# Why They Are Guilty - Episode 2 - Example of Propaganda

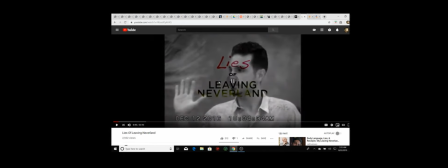(4:49)
We have the leaving Neverland in the original font, and then it looks as though someone came along and scrawled lies on top of that and read.
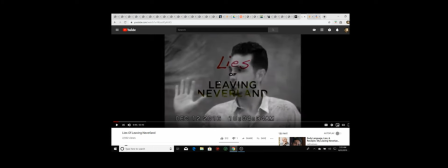(5:04)
I mean, it's almost symbolic of blood. And then in the background, we have an image of Wade and he's holding his hand up like that. Well, why would you be doing that? It's because you're swearing in to tell the truth. There's a bit of imagery here.
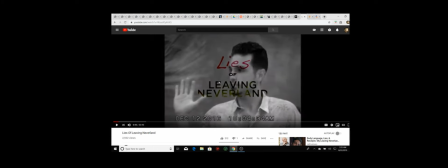(5:18)
They're trying to obviously make the statement that, oh, you know, as he says he's going to tell the truth, but these are actually lies. We just want to keep in mind, I mean, at this point, I'm not going to call this propaganda because,
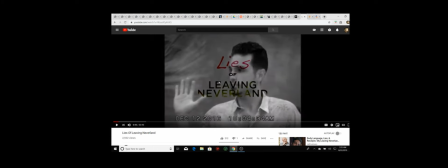(5:33)
you know, look, we don't know if this is really going to expose lies, then it could be a very valuable piece of information for us. This is kind of a clue that perhaps there might be a little bit of some drama going on. And we see that because of the imagery here. And again, they already did that imagery at the very beginning,
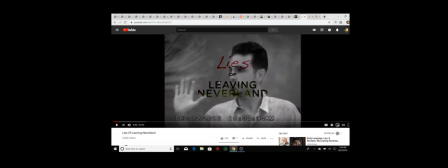(5:53)
the very first scene of showing Michael at his prime and then Wade in a very vulnerable state.
Wade Robson, who met Michael Jackson when he was five years old after winning a dance contest in Australia.
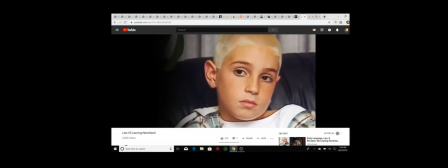(6:06) For decades, he never missed a chance to refer to himself as a close friend of the pop star,
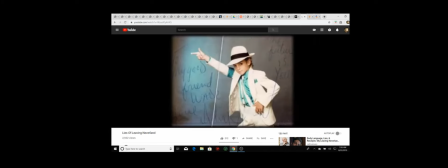(6:12) someone who was his mentor and largely responsible for Robson's successful career as a dancer choreographer and stage director
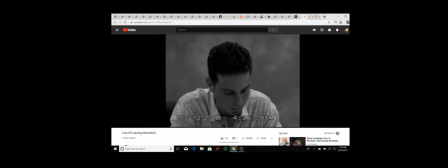(6:21) in this 2016 deposition never before seen publicly robson talks about that glowing tribute he wrote to
his longtime friend michael jackson in the days after the pop superstar died i love you michael so i'll just pause
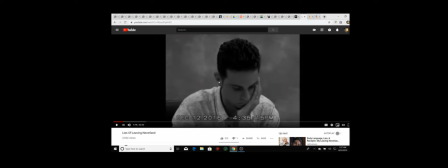(6:38)
it right here because i want to make some notations here we have the music okay that there's that music is not necessary, especially the type of low vibrational tones, sort of a suspense. And then you have the descriptions of the two men.
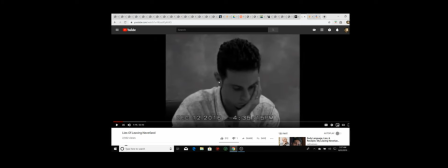(6:55)
One is this mentor, and he's great, and he's responsible for Wade's career. And then the other is just sort of this fan, and he's sort of clung on to Michael Jackson. So we sort of have these descriptions. But again, you know, let's give it a few minutes and see what's going on.
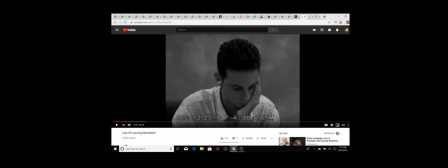(7:14)
We're back to some footage from the deposition. Obviously we're going to get back to them confronting him about his praise of Michael Jackson.
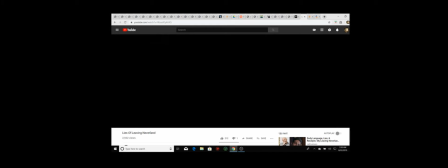(7:23)
So let's see how this goes.
Is that right? That's what I wrote. But now Wade Robson is singing a different tune.
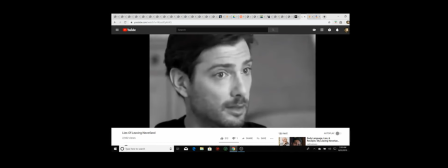(7:33) He and another proven liar, James Safechuck,
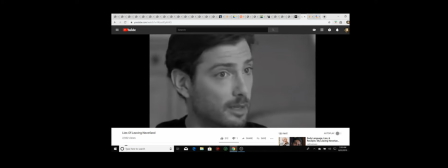(7:36) claim they were sexually abused by Michael Jackson as young boys in a one-sided so-called documentary called Leaving Neverland.
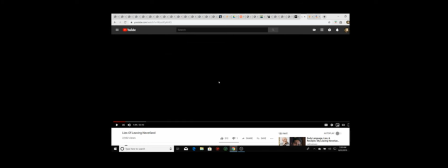(7:45)
Okay, so right away we have a couple talking points here, and these are the talking points that are very indicative of the Michael Jackson fan base. We have them calling James Safechuck a proven liar. They have not proven him a liar, so this is what they're not telling you. They're not telling you what he's lied about or where it's been proven that he's a liar.
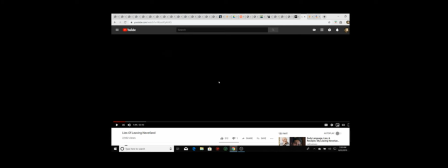(8:05)
Will they? maybe. We'll go ahead and keep that in mind. That's what I'm talking about. Listen to what they tell you and then think about what they're not telling you. The other thing they're talking about is the one-sided documentary. And of course, this is another popular talking point because what they're trying to say is
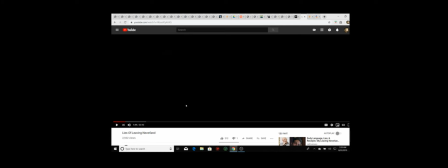(8:23)
they're trying to make the documentary Leaving Neverland what they wanted to say. And the fact of the matter is Leaving Neverland was about the grooming. It was about the grooming of the family and what they went through and their experience. That's the main focus of the documentary.
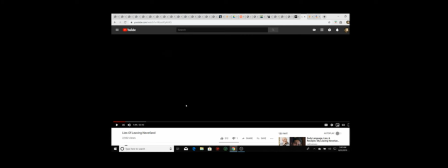(8:42)
The idea that it's one-sided, I mean, certainly that would be a subjective inference, and I can certainly understand that. At the same time, there's a little bit of a deception going on there. It really depends on how you're looking at it.